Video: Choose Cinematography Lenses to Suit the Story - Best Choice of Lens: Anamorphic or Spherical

Anamorphic lenses were originally designed for the film world to maximize the use of the surface area available in film. But in the digital world, that's no longer the case. What's useful with an anamorphic lens is the aesthetic the anamorphic lens brings to the image, which helps immerse the audience in the picture they're watching, and also creates an organic roll-off that gives the lens a less sterile environment. I would like to show you some trailers that showcase the aesthetic qualities of anamorphic lenses and some of the modifications required to make these anamorphic lenses deliver a look that's unique. Our first example would be Batman v Superman, Dawn of Justice.
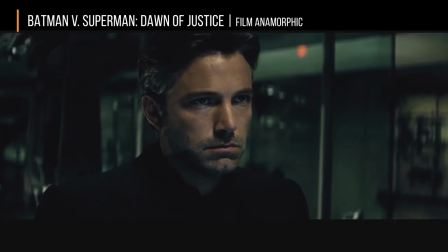In this show, the cinematographer and director requested that the flares match the palette of their uniforms or costumes.
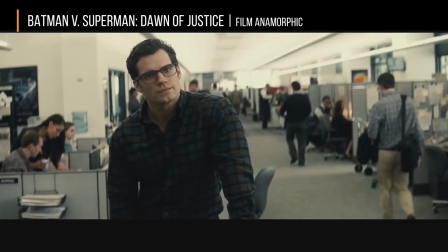In order to achieve this, we had to do a certain customization of coatings and lens choices to give a lens that has unique flares,
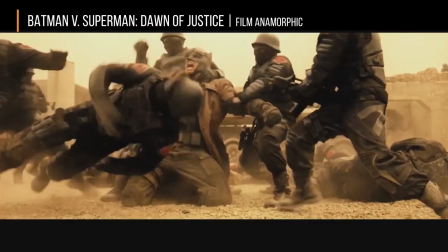but at the same time retain the organic quality that's associated with the C-Series anamorphic lenses.
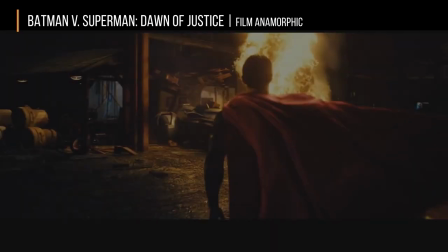The flares have a certain characteristic, yet there's a certain roll-off to the lens that's neither too harsh or too soft.
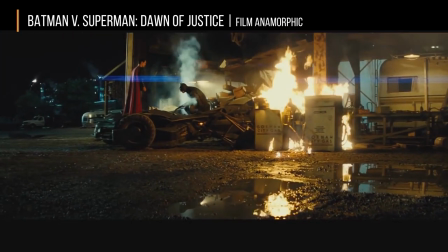Notice the depth cues, meaning the disproportionate magnification. This helps give the illusion of depth, something you won't get with Super 35.
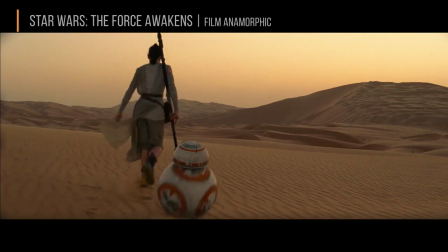In the next clip, we're going to examine Star Wars The Force Awakens.
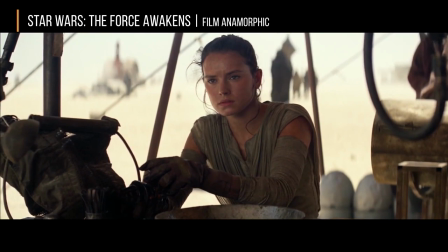In this movie, the director and cinematographer wanted us to deliver a C-Series lens that was reminiscent of the 1970s period,
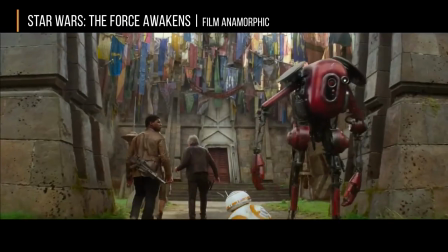but at the same time create an organic roll-off with a higher bit of contrast to reflect a lens that can hold up to modern shooting situations.
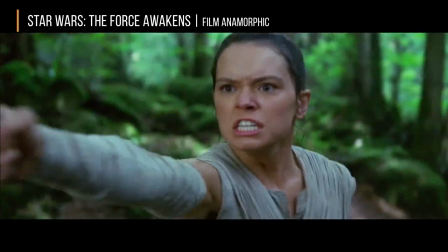The C-Series lenses are going to be used to describe the good guys, where the sharper pre-manamorphics would be used to describe the bad guys.
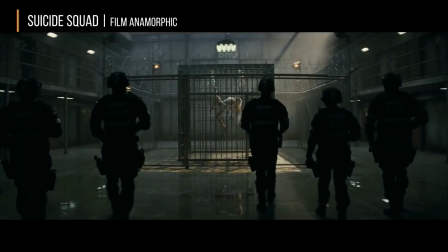In the next clip, we'll be examining Suicide Squad. This is an excellent example of a stock G-Series lens.
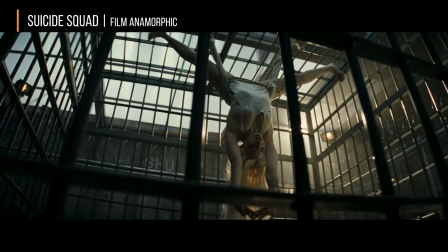The cinematographer originally looked at a spherical alternative to Sheenig's movie,
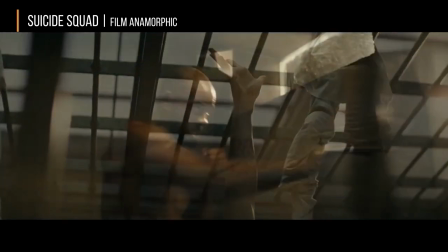but felt anamorphic was an excellent way to convey a superhero movie.
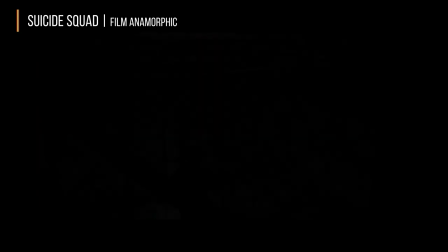You'll notice a lot of the anamorphic artifacts, the flares, the disproportionate magnification, the elliptical bouquet, which are effectively used by the director and cinematographer to focus the audience into what is intended to be looked at.
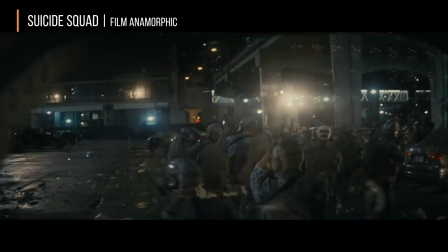You'll notice that the impressionistic bouquets in the background are very beautiful and kind of create a dimension that you don't see in a spherical lens.
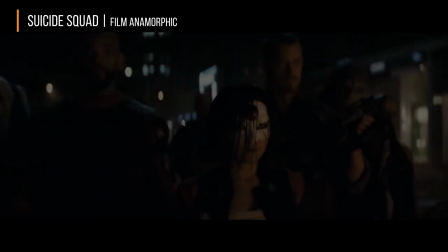This is an excellent example of anamorphic photography. It gives you an impressionistic look that sets itself apart from its spherical counterpart.
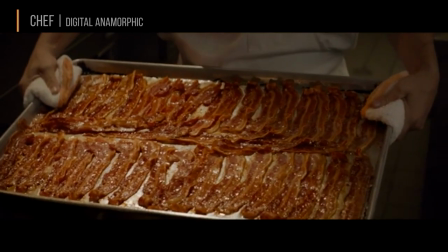Our next example is the movie Chef.
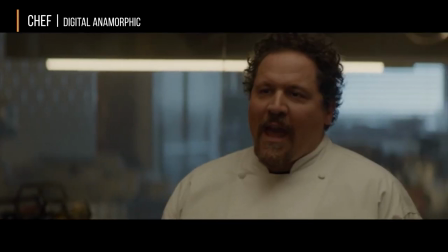This movie used modified C-series, which by the request of the cinematographer were delivered to provide more contrast,
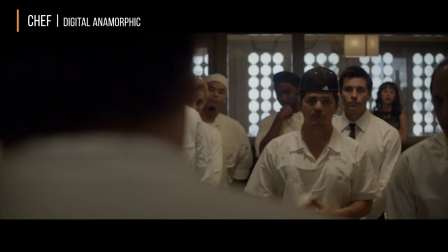but have the same soft organic quality associated with the classic C-series.
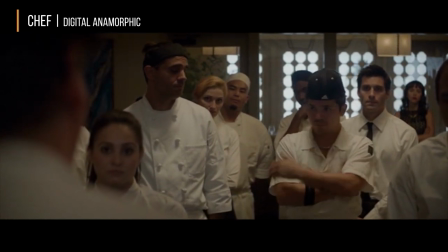This is an important example because this proves that a C-series or any
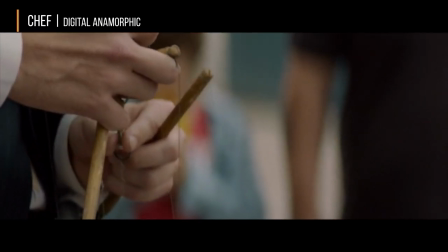anamorphic lens is not reserved for big blockbuster movies that have elaborate sets.
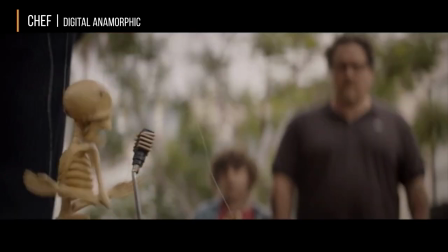In fact, the anamorphic lenses help bring the intimacy of the characters in this drama.
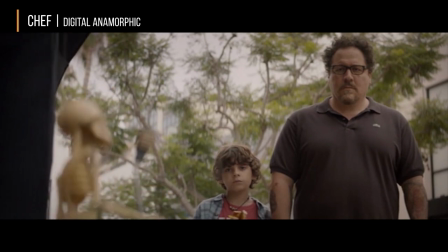You notice the effective use of focus racks to help draw attention to the audience.
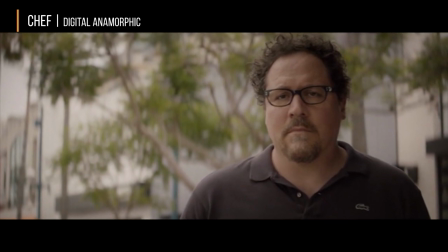You'll notice very beautiful elliptical bouquets, which make things look very impressionistic and beautiful.
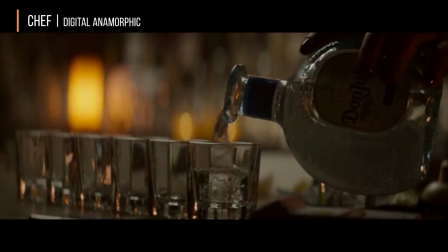This played very well when trying to photograph food because the food had less of a flat quality and a nice organic roll-off, which made it look very palatable.
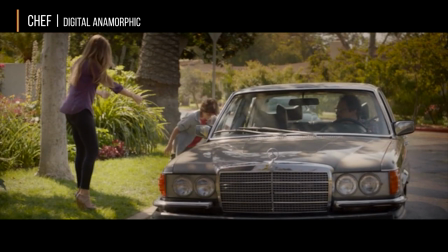The effective use of the artistic impressionistic bouquet made for very beautiful backgrounds, which kind of gave the drama a lot of character and emotion.
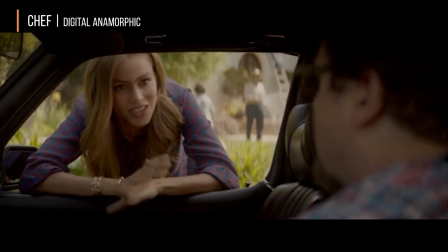By utilizing the natural organic softness of the C-Series,
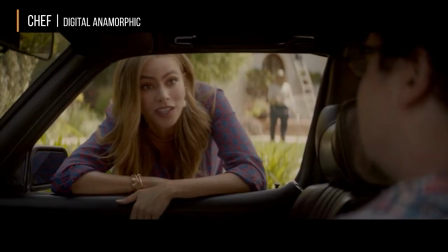we get kind of a pastel texture that cannot be picked up with a modern-day spherical lens or a modern-day sensor by itself.
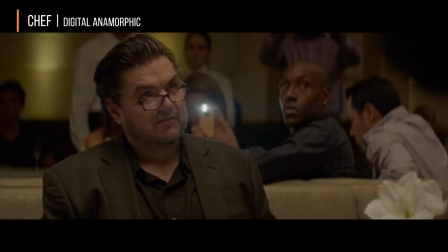The anamorphic is very effective in making the drama look very good, contrary to the belief that anamorphic in large format is reserved for blockbuster features.
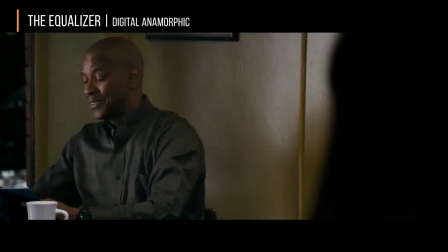Our next example is the equalizer. This movie is an excellent example of the marriage of an anamorphic lens and a digital sensor.
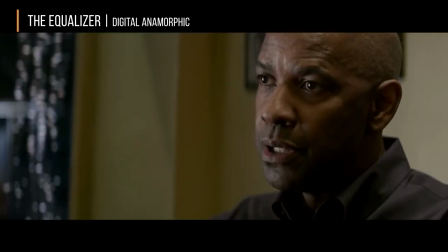In this case, they're using anamorphic photography very effectively to create depth cues with the disproportionate magnification
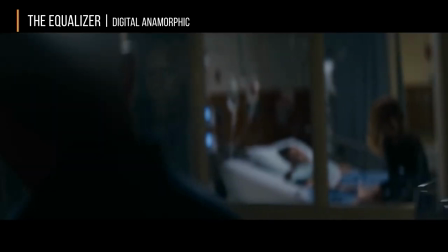of the softness without using all the artifacts such as flares and heavy focus racks that are hallmarked in some of the previous examples.